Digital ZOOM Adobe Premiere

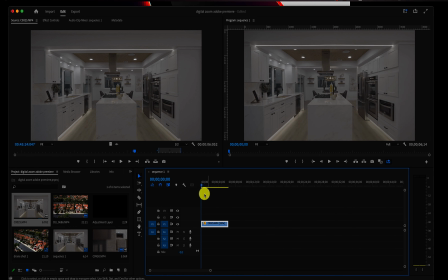This one's even crazier. So here's what the clip looks like just as is. And this is a pretty simple trick too, so all we're gonna do is basically the same thing.
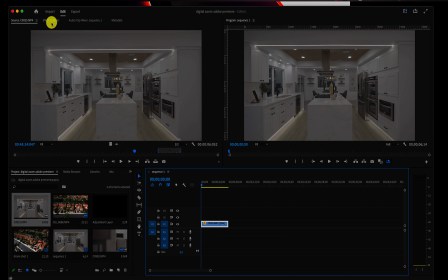It's actually we're just going to reverse the order of the zoom. So if we're going forward, we want our zoom to be going in the opposite direction. So we want to be zooming out.
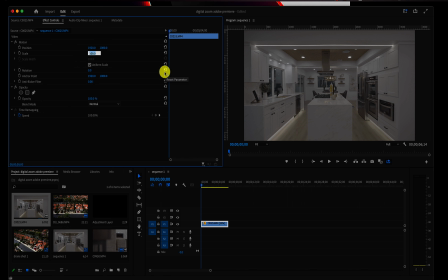So what we're going to do is change our scale to, let's say, 150% at the beginning of the clip. And then we're going to keyframe it. And then let's go to the end of the clip and drop this down to 100%.
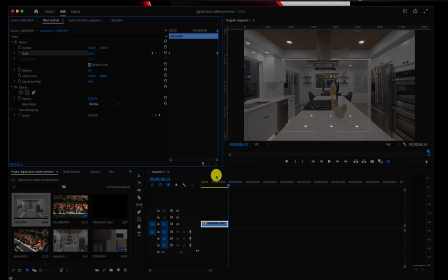There you go. Looks pretty wild. This could be useful if you're really trying to exaggerate something.
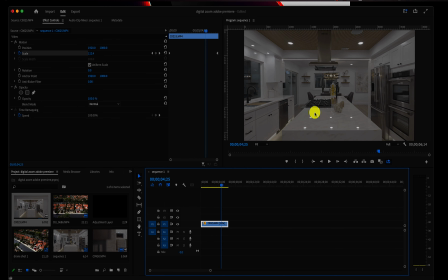This is actually a pretty good clip to do something like this for, because this kitchen island is a pretty amazing feature. This was a flip house, and everything looks really pristine here,
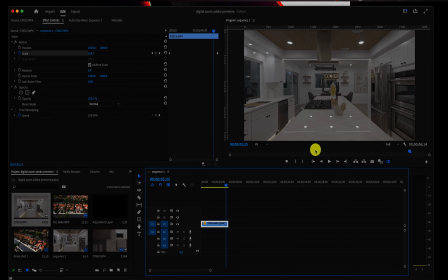and I think this really just exaggerates, really drives home how beautiful this kitchen island is. All right, so that's it. And if you're looking for a few tips on how to target higher paying clients, be sure to check out this video. And if you wouldn't mind, please hit like and subscribe and leave a comment below. Thanks, and I'll see you in the next one.